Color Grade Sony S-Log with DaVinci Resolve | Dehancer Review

And I prefer this a whole lot more than what I was doing in the previous clip. I did the previous clip just so I could kind of explain the general concept of color grading for 8-bit footage. Now I'm going more into what I like about Dehancer and some stuff I would improve on it.
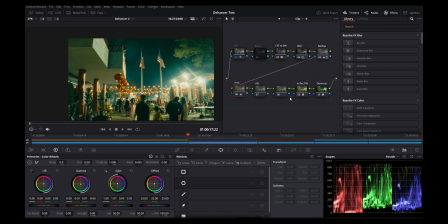19:05 So for this, I like how, okay, this is what it looks like before Dehancer. This is what it looks like before any sort of color adjustment. So this is what i have initially so these are my reds they're my reds are kind of a little pinkish and then there's like some golds and yellows here and some greens and blues but they're not
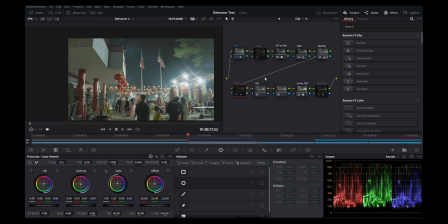19:25 they're kind of just there so this is just standard rec 709 there's nothing that's like giving me this is creative or nothing giving me like this is an interesting world this is kind of just a very standard, just basic world.
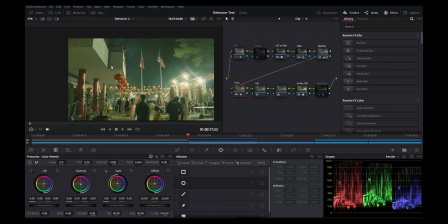19:42 So we create our own world by going into our primaries and then adjusting it, making it look a certain way to try to convey a certain mood. So we do that mainly in the primaries and then just messing around with this. So I have a lot more green tones here.
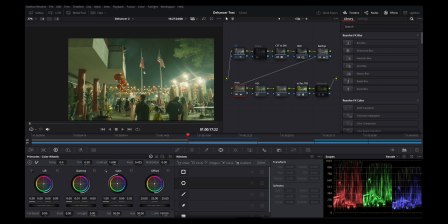19:58 So this is a very dramatic, like kind of Hong Kong-esque type vibe that I'm going for. so I made the tones a little bit more green mainly like in the shadows a little bit more green or not the shadows but like in the overall image it's a bit more green and then
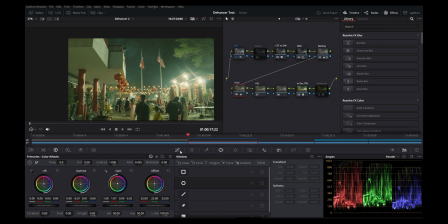20:14 on my highlights I have my highlights a little bit leaning more towards red and then I go into Dehancer and boom like everything just comes out and what I like about Dehancer is like I can make my overall adjustments
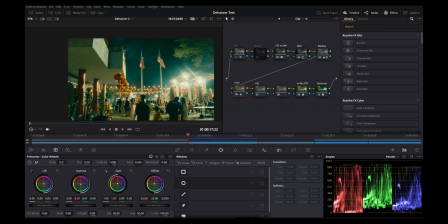20:29 before dehancer and then within dehancer i can bring out the colors that would be harder for me to do on my own because hypothetically you could individually pick each color go into
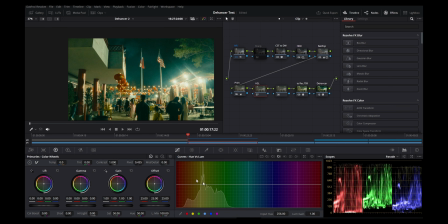20:42 the hsl and try to adjust each of these colors to try to reach what this is giving but you can't it's not very efficient you're gonna be tinkering around with this so much so what the enhancer does is it allows you to pull these
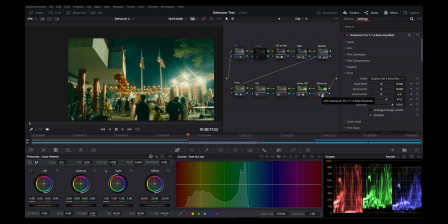21:01 vibrant deep colors out with just just the ease of the plug-in so I think that that's pretty cool so what this tool can provide for you is an easier simpler way to achieve these type of
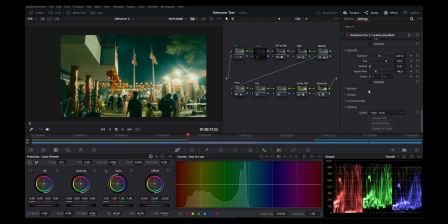21:16 colors and then when you're using it you
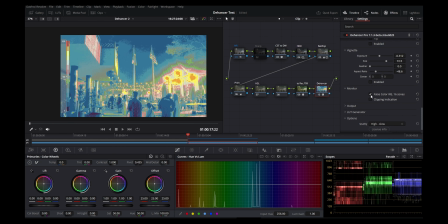21:22 can monitor your exposure pretty well too with this monitoring false color tool this is some a tool that I actually do like using so i can see like i i'm crushing my my shadows a little bit here but i kind of want to like in film oftentimes if you have a an image with a lot of dynamic range in film
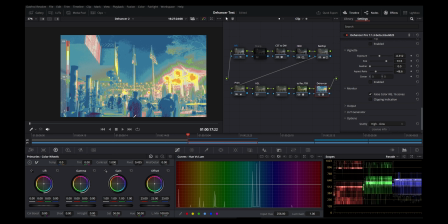21:39 it often isn't able to pull information from the shadows so that's kind of just a natural part of film but it's really good at maintaining the highlights so that's something that you want to consider when you're trying to adjust an image to
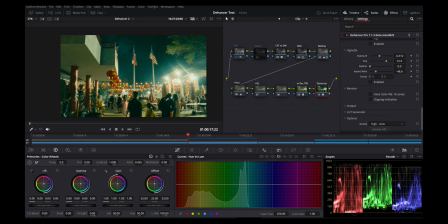21:52 look like film you want to try to save your highlights give it some softness and then make your shadows deep so this is what I'm essentially doing here and uh and then here I'm like not clipping too
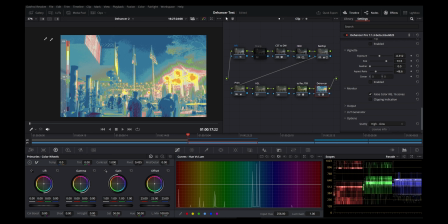22:07 much it's like clipping here but like not extremely it's not red but it's still
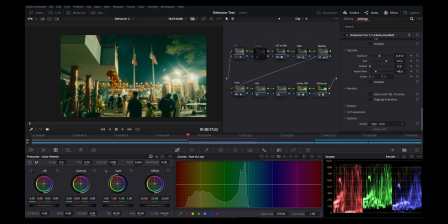22:13 pretty much clipped but the overall halo
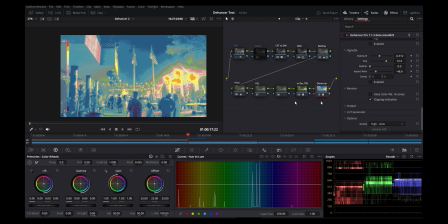22:18 around the light is not clipping which is what i'm going for so that's that's a pretty
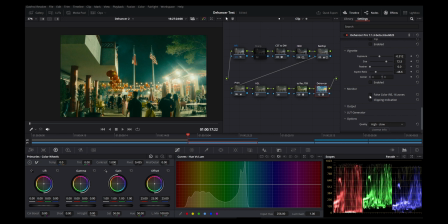22:24 cool exposure tool it gives you 16 zones um so you can kind of get into the nitty-gritty of the different contrast ratios within the image so i like that i don't know if it's exactly el zone it could be going off
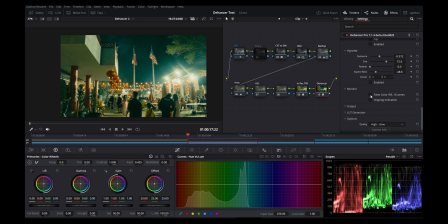22:38 of the stops but that's like a whole nother discussion about like el zone and using monitoring based off of actual stops and all that that's like
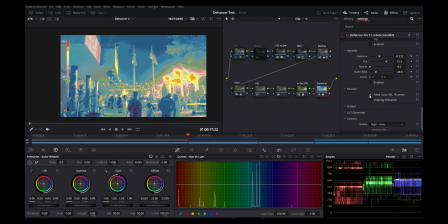22:47 a whole nother discussion i don't even know if you understand what I'm talking about but with this tool this false color tool that's
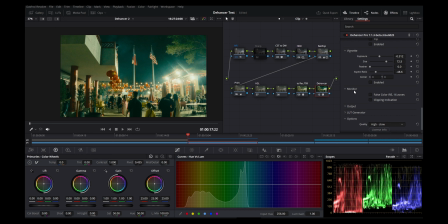22:54 pretty cool I think if they implemented EL zone that would be interesting though and then you can make your own LUTs and you can adjust if you want to do high quality or low quality based off of your computer so that's pretty dope vignetting tool is pretty interesting you can
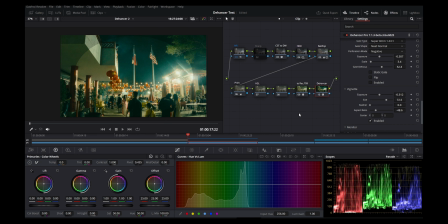23:07 gauge it by using the feather tool so I would feather this out all the way or de feather it all the way so that I can kind of see where it is and then I can adjust the aspect ratio like this, and make it fit the image the way that I want it to. So I want most of the focus to be around here.
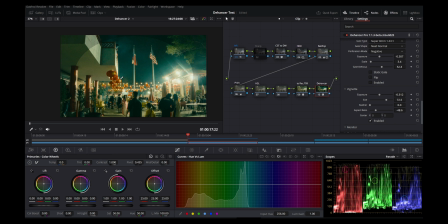23:26 So I want to draw people's perspective towards the bright parts of the image and towards the center. So I make the center brighter and then the edge of it I can make it a little darker because I don't really care if people look at the edges. So I can do that, darken the edges, and then feather it out all the way, and then it looks like this.
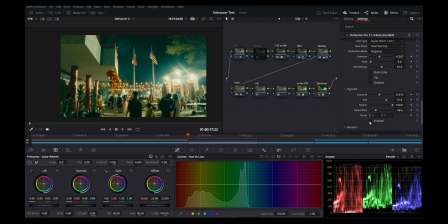23:46 That's something nice that is within dehancer i think the vignetting here is a whole lot smoother than it is if you were to do it manually with um with this radial filter so i think that's pretty cool over scan it's like you can make like the super 8 looking vibe that's this is
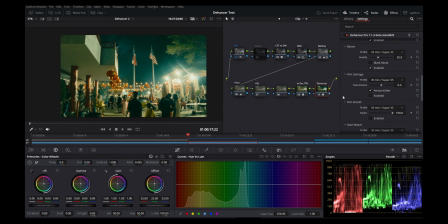24:06 what over like over scan gate weave film breathe all of that is like to emulate like the motion of film as it's rolling on a projector, you can emulate Super 8 and all that. I'm not really too into that, and if I'm going to make a round border, I prefer not to do it in here.
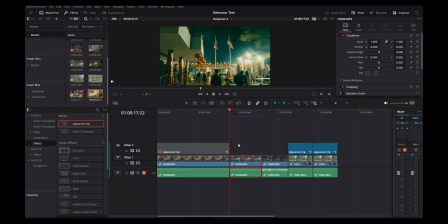24:21 What I prefer to do is I prefer to go into my Edit tab, go into Effects, add an Adjustment Layer, and then I go put this Adjustment Layer into the Fusion tab.
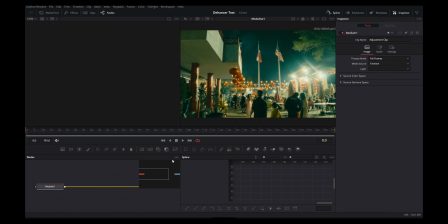24:34 I don't know why it's monitoring it like that. Oh, yeah, there we go. Add this adjustment layer into the Fusion tab, add a rectangle,
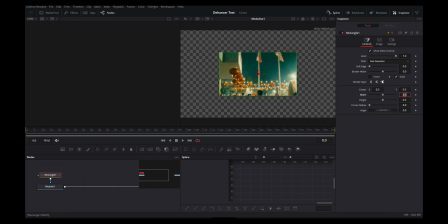24:42 and then I bring the values on this rectangle to .975. And then same thing here, .975. And then on my corner, corner radius,
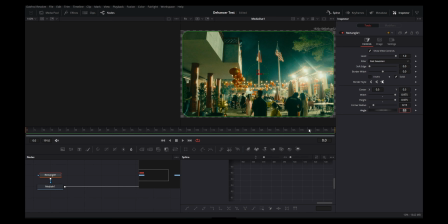24:58 I go to .15. and boom i have like a cool 35 millimeter film
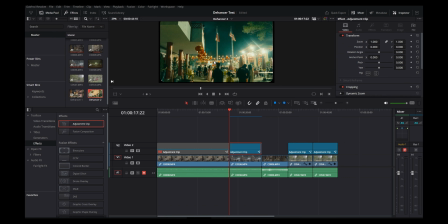25:06 looking border um that's pretty nice and retro use it for your ig
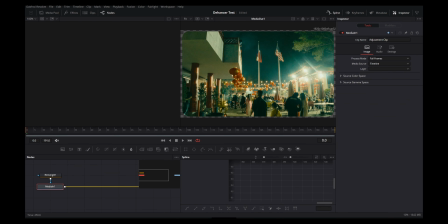25:12 or your uh or whatever you want to put it on but you can do some pretty cool stuff with this you can make it look more like a uh like a four by three aspect ratio if you want to by doing bringing it down to like uh seven seven
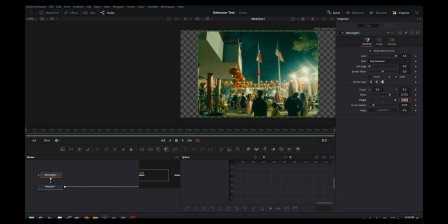25:27 75 do 70 75 it's like more of like a 4 by 3 aspect ratio which is more of like a 35 millimeter film look
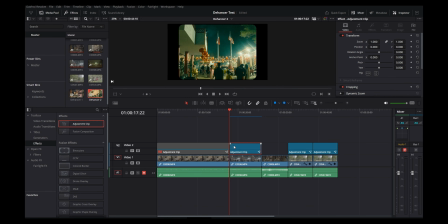25:35 so you can do that but if i'm gonna do some sort of black round border retro type of thing that i want to do for instagram or youtube i'm gonna typically do it through an adjustment clip just because i can apply it to the whole thing and i don't have to like go
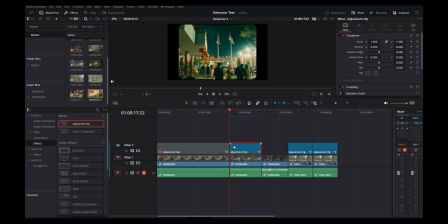25:50 into the nitty-gritty individually for each clip and also the exposure on it is pure
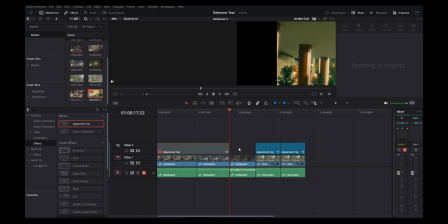25:55 black it's not like over scan for dehancer
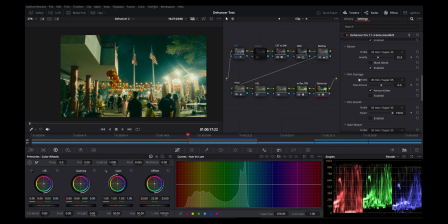26:00 if i go into dehancer and turn the over scan on the thing about it is it's like not pure black it's like light black and i kind of don't like
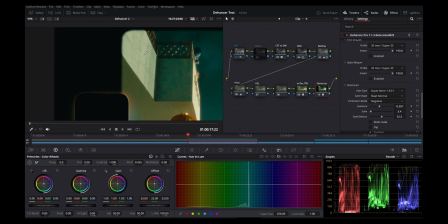26:10 that i want it to be pure black and then the edges are like a little rough some people might like the rough edges but i kind of just want it to be clean black clean edges maybe soften it a little bit so that's up to your personal preference but I wish that it
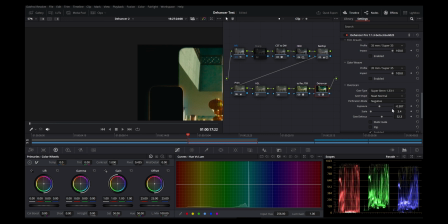26:25 was like clean black so that's my only input.